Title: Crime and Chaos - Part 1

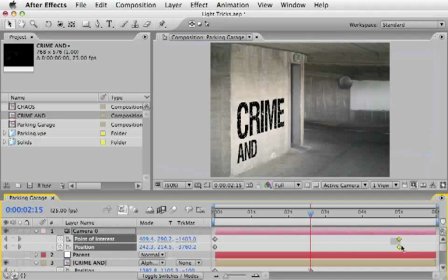So I will hit U in order to reveal the camera keyframes and select the last keyframes and choose Shift plus F9.
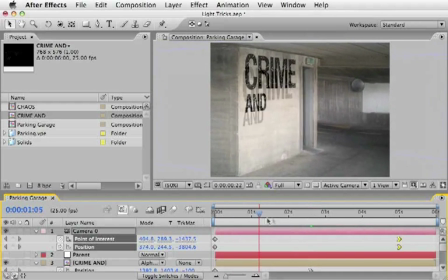It will just easy ease the motion into the scene. So this is what we have now.
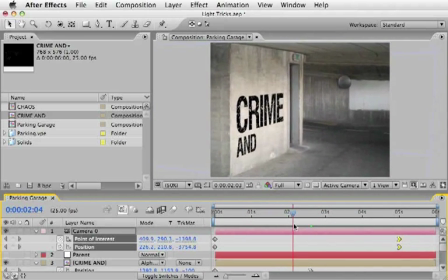The crime and word is going into our scene and just resting in this position.
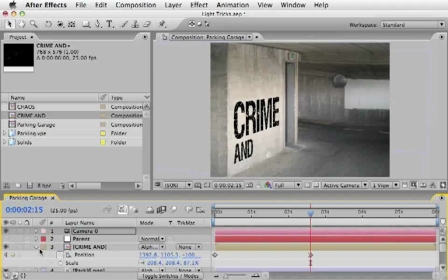Let's close down the camera and also close the triangle for the layer itself. And let's add a new light to the scene in order to relight our environment.
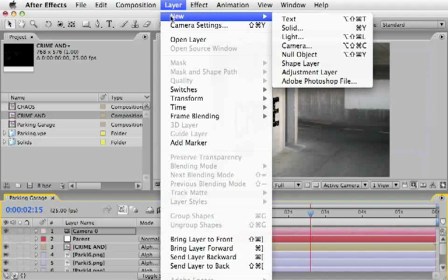So let's choose under layer new and we will create a new light.
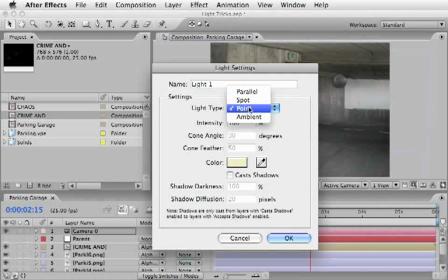This will be a point light.
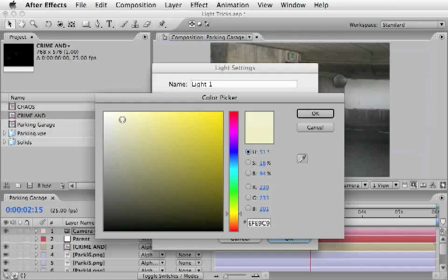And I will also want to make it a little bit kind of a yellowish tint to it, a bright yellow, just to colorize the scene in the same go.
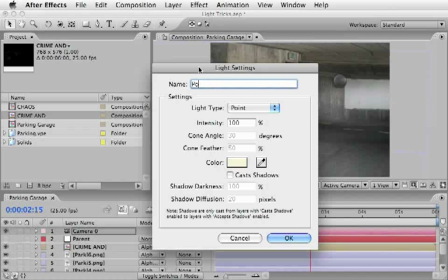We will make sure we will name it point, so we'll know exactly what it is. And in this point of time, I don't want to cast any shadows from this light.
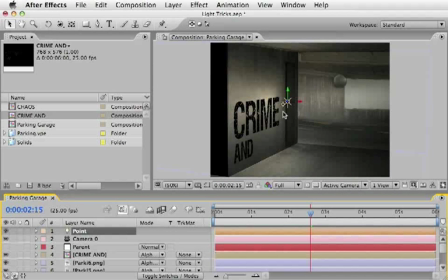So I will choose OK, and now we will see that this light introduced a lot of depth and realism into the shot.
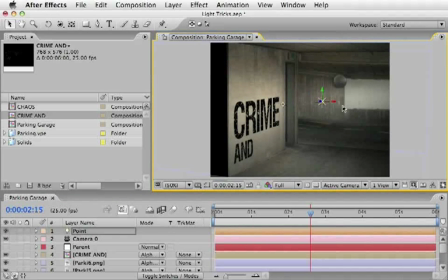So I will just drag it a little bit in order to relight it better, and maybe even place it a little bit higher. Also, a good idea will be to select the crime end and change its blend mode to overlay. I think it will really hold down the shot, and while this moves,
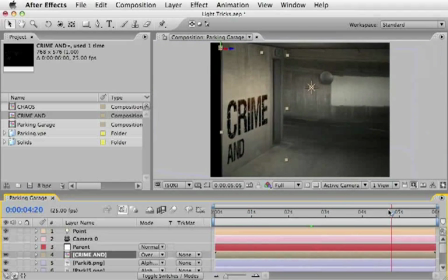you see the colors in the letters are reacting to the wall itself. So this is the first part here. And in part two of this tutorial, we'll add the Chaos title. And I'll show you a neat way how to use After Effects built-in light in order to project it on the floor.
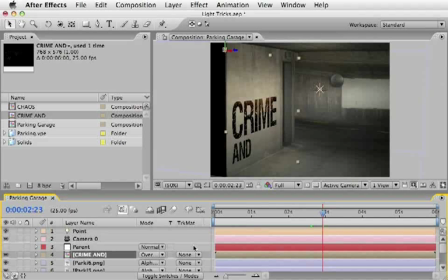In the meantime, I'll just wait for you here in the corner of this parking garage, all alone in the dark. Don't forget me here. Please come back soon and watch the second part.
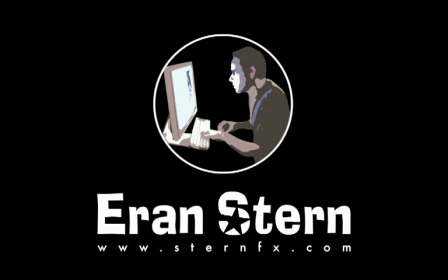This is Eran Stern for CreativeCow.net, and I'm not afraid of the dark.